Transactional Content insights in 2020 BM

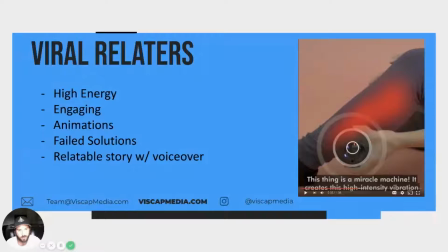It's a really, really powerful and simple, subtle effect where the red here, the red glow signifies pain. And then this kind of orb around the product is almost like a healing effect. And it's really, really simple, but really powerful. And you can see as in a second here, as she's working this
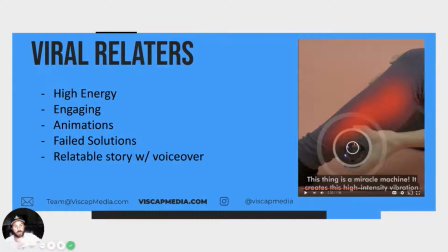ball up her leg, that the red starts to fade and it's showing, this almost instant healing effect.
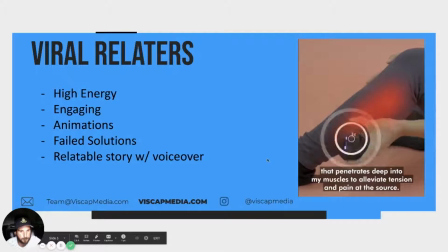So check it out.
vibration that penetrates deep into my muscles to alleviate tension and pain at the source.
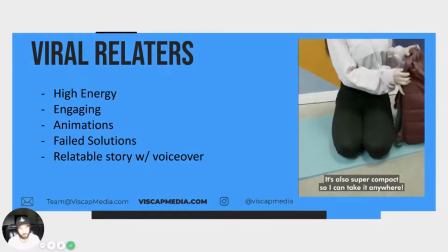It's also super compact, so I can take it anywhere.
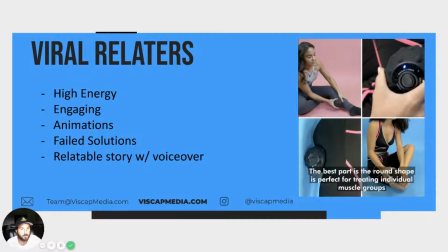The best part is the round shape is perfect for treating individual muscle groups and puts focused pressure on those hard to reach areas.
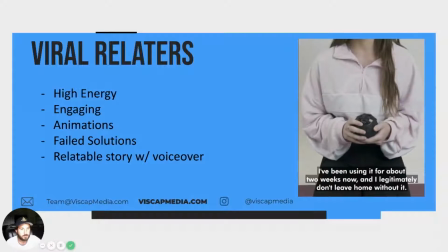Seriously, I'm obsessed with this product. I've been using it for about 2 weeks now, and I legitimately don't leave home without it.
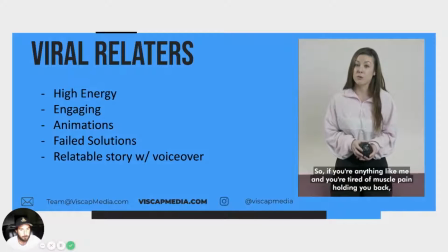So if you're anything like me and you're tired of muscle pain holding you back, I highly recommend that you try out Core Pulse.
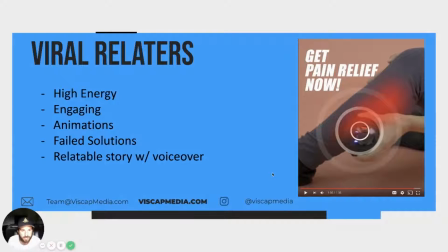So with all of these relators, we need to be tying it in at the very end. You have a good story that you've established. The story is built around these pain points that you know your customer is experiencing, and you need to tie it in. And you've seen that with this one, with the Shine Armor one, and with the Miracle one.
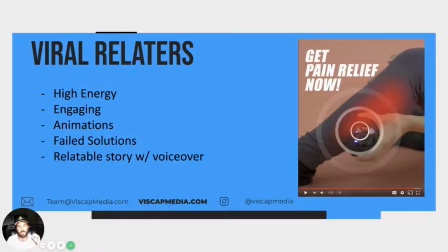We always end with something that really draws that last line of relationship building with the potential customer. If you're anything like me, if you've experienced this before, things like that. So I'm gonna,
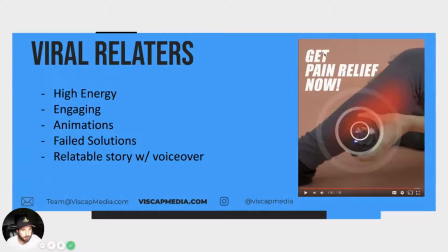and then guys, again, a nice call to action here at the very end.
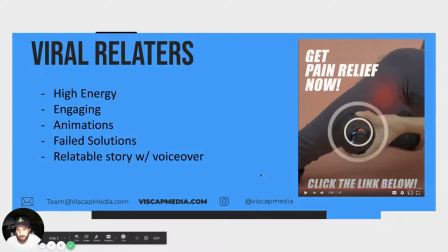Click the link below, just telling your customer, your potential customer, what to do. They've just invested a minute of their life with your video, and they need some direction. They need to be told what's next. So I'm going to go ahead and play this again from the beginning so you guys can check it out with no interruptions.
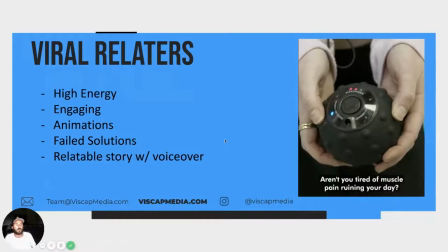Aren't you tired of muscle pain ruining your day?
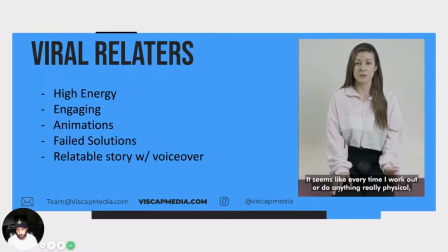Seems like every time I work out or do anything really physical, my body needs multiple days to recover. And by then, I've completely lost my motivation to stick to any routine. I just didn't know what to do to relieve the pain.
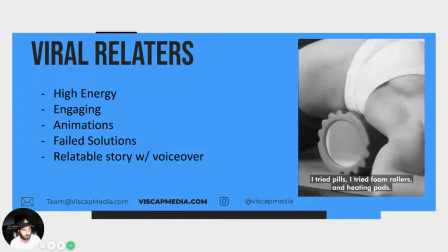I tried pills, I tried foam rollers, and heating pads. Nothing worked.
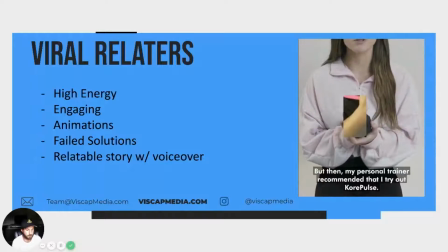But then my personal trainer recommended that I try out Core Pulse. Let me just say, this thing is a miracle machine.
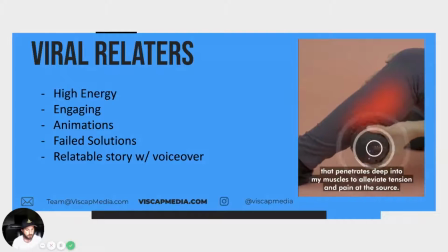It creates this high-intensity vibration that penetrates deep into my muscles to alleviate tension and pain at the source.
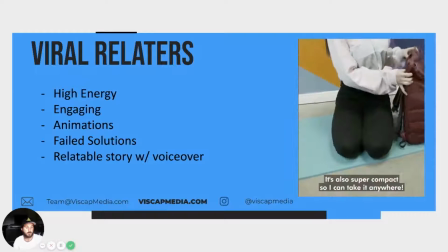It's also super compact, so I can take it anywhere.
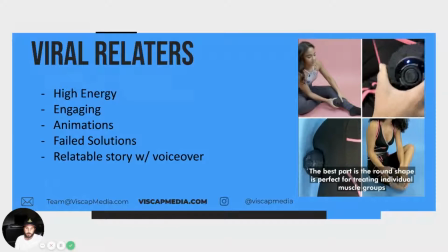The best part is the round shape is perfect for treating individual muscle groups and puts focused pressure on those hard-to-reach areas.
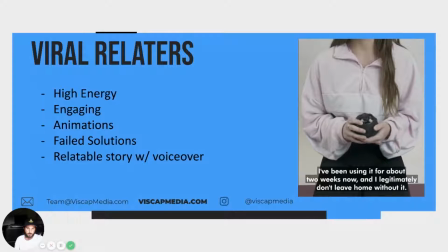Seriously, I'm obsessed with this product. I've been using it for about 2 weeks now, and I legitimately don't leave home without it.
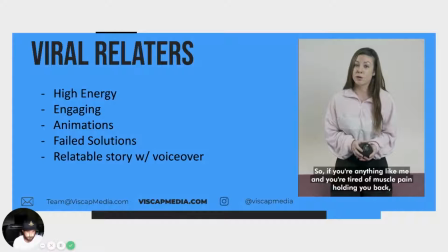So if you're anything like me and you're tired of muscle pain holding you back, I highly recommend that you try out Core Pulse.
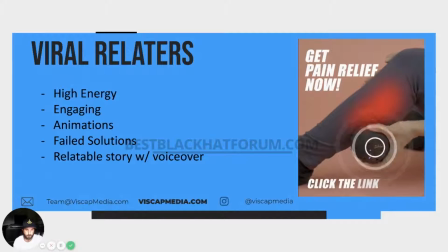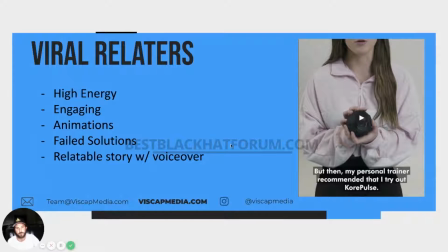Cool. So some key takeaway points here, guys, are play around with your own videos with those 3 different relator style openers,
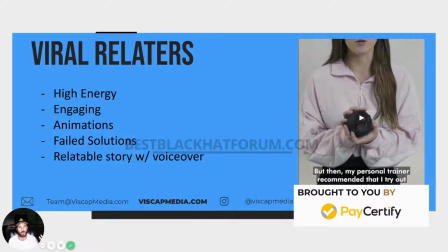either an unboxing, an unpacking, or just straight dialogue from the get-go with the speaker.
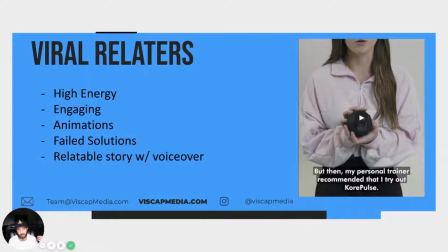But in this case, what worked really well for us was just the unpacking from her book bag. That did really, really well. The very beginning, like I mentioned before, had the really, really powerful visuals with showing all the pain points, and it had that grayscale to it.
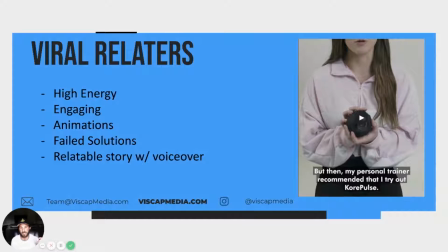That coupled with that eerie music really, really helps make, and as it got louder and louder, that audio just kept rising and rising. That really helps add that extra level of engagement, and really, really amplifies that hook. So make sure you're using audio. Don't leave out audio.
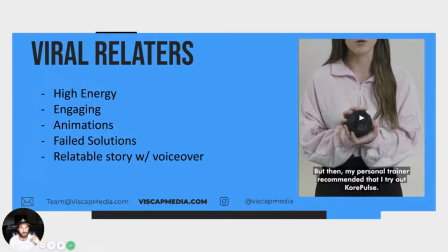Make sure that it matches up really, really well with your visuals, and it really will make your hooks that much more powerful and scroll stopping. Last is those 2D effects. Those 2D effects with the orb coming off showing healing, and then a red kind of flare to show pain.
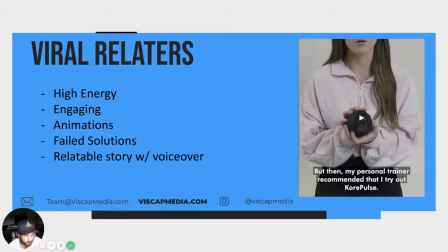So cool. And I think we're going to move into viral Ugc hybrids.
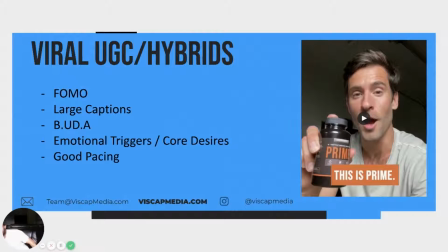So these are interesting. They take the framework is now bringing in user generated content as a bigger focus, and we call the hybrid piece of it from drawing from a lot of the relators. So these hybrids will have
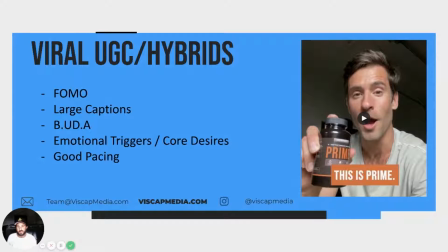generally a opener or a piece of it that is going over a problem, or it's demonstrating just some kind of struggle or really, really heavy agitation. And then it flows really nicely with user-generated content.
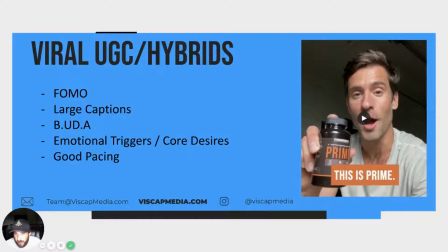So let's go ahead and hop into this one, and we'll start breaking it down.
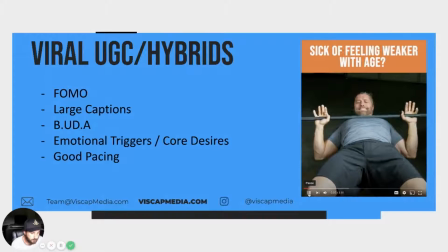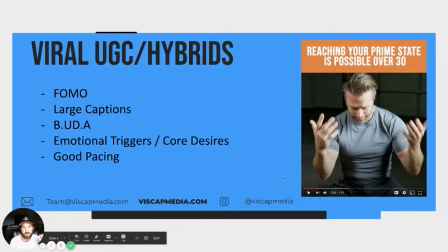So I love this opener. It's very, very agitating. It's somebody struggling, lifting weights. it's definitely something that anyone can relate to who's experienced this before. And then if you listen, we have a nice little audio that matches up with it.
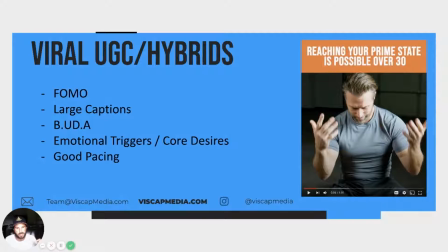Just it sounds a little cheesy, but these little tiny exaggerated audio cues are absolutely huge.
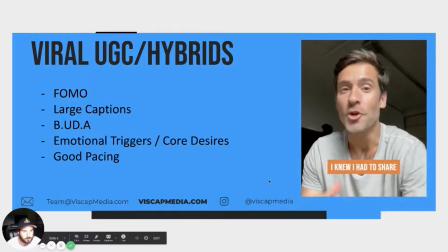After I found this, I knew I had to share this with everyone.
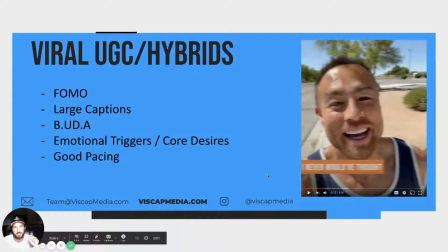The very first UGC clip that we put into these videos has to pique people's interest. So this guy, the first clip that we have here is getting everybody's curiosity going, and then we hammer it with some more,
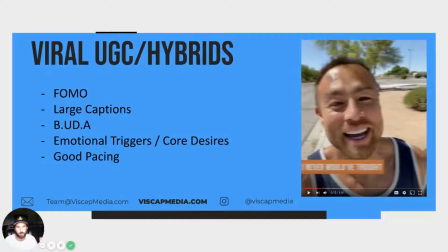I guess, powerful supporting evidence, supporting customer claims and testimonials.
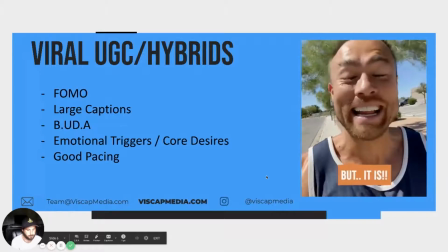Man, I never would have thought it was possible, but it is. I just gotta say, man, wow.
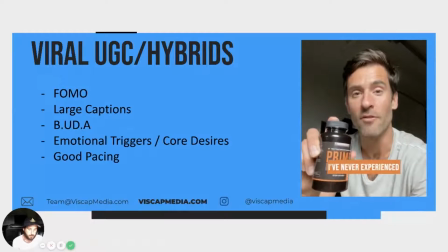This is prime. I've never experienced anything like it.
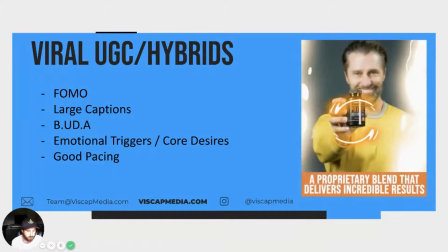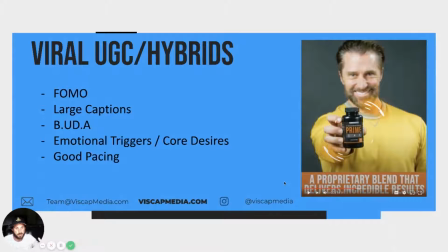So again, we're bringing in some of those elements from the Relator, and where we have these very subtle 2D effects. We have, like you saw in that last clip, we have like the scientist working with the nice animation showing like a formulation kind of molecule,
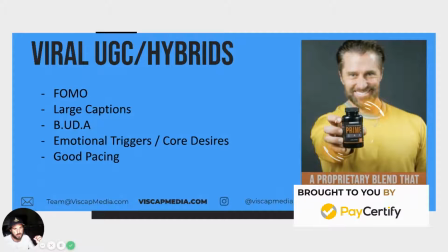and these little tiny subtle cues added with the UGC make it a little bit more salesy, but also give it a little bit more of that viral aspect and really help kind of, I guess, move the story along and keep it engaging.
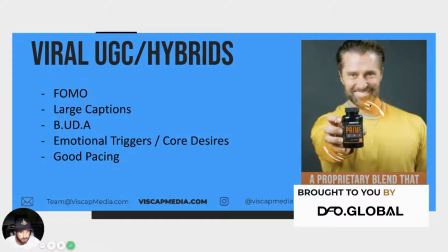So just notice and pay attention to some of these, again, very, very simple and subtle, but powerful animations.
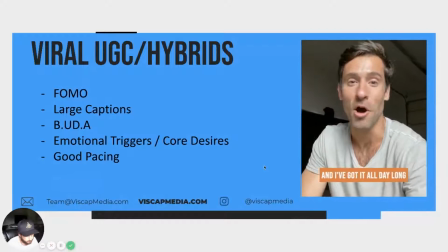I have the energy, and I've got it all day long. I sleep well, and I wake up feeling great.
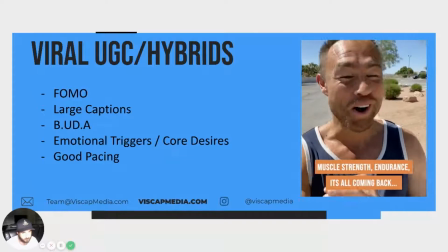Muscle strength, endurance, it's all coming back. I am killing my workouts.
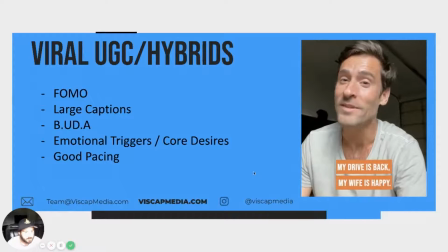My drive is back. My wife is happy. I haven't felt this good in years.
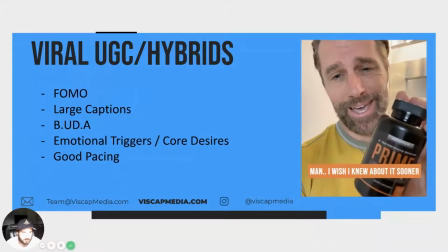Nothing else has worked for me. Man, I wish I knew about this sooner.
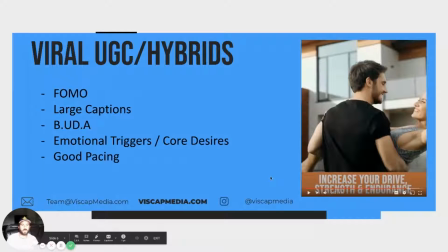So these are all what a lot of these UGC clips you guys have seen here, what we call like the Buddha clips, and it's your big undeniable authority figure. So it's somebody who looks like your target demo, they act like them, they speak like them,
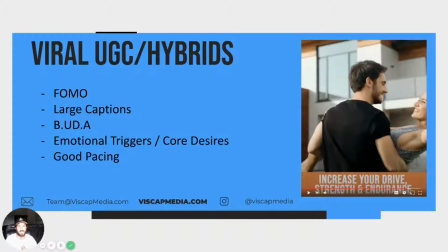and then they're talking about the values that they have, and again, it should dig really deep into relating into what you're what you're trying to get across with your target audience. And again, it's that
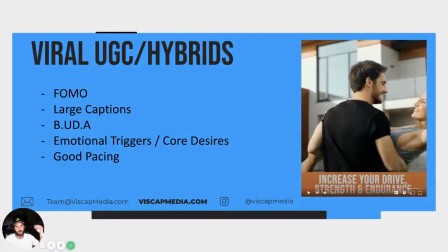undeniable authority figure that you want to strive to be as the potential customer.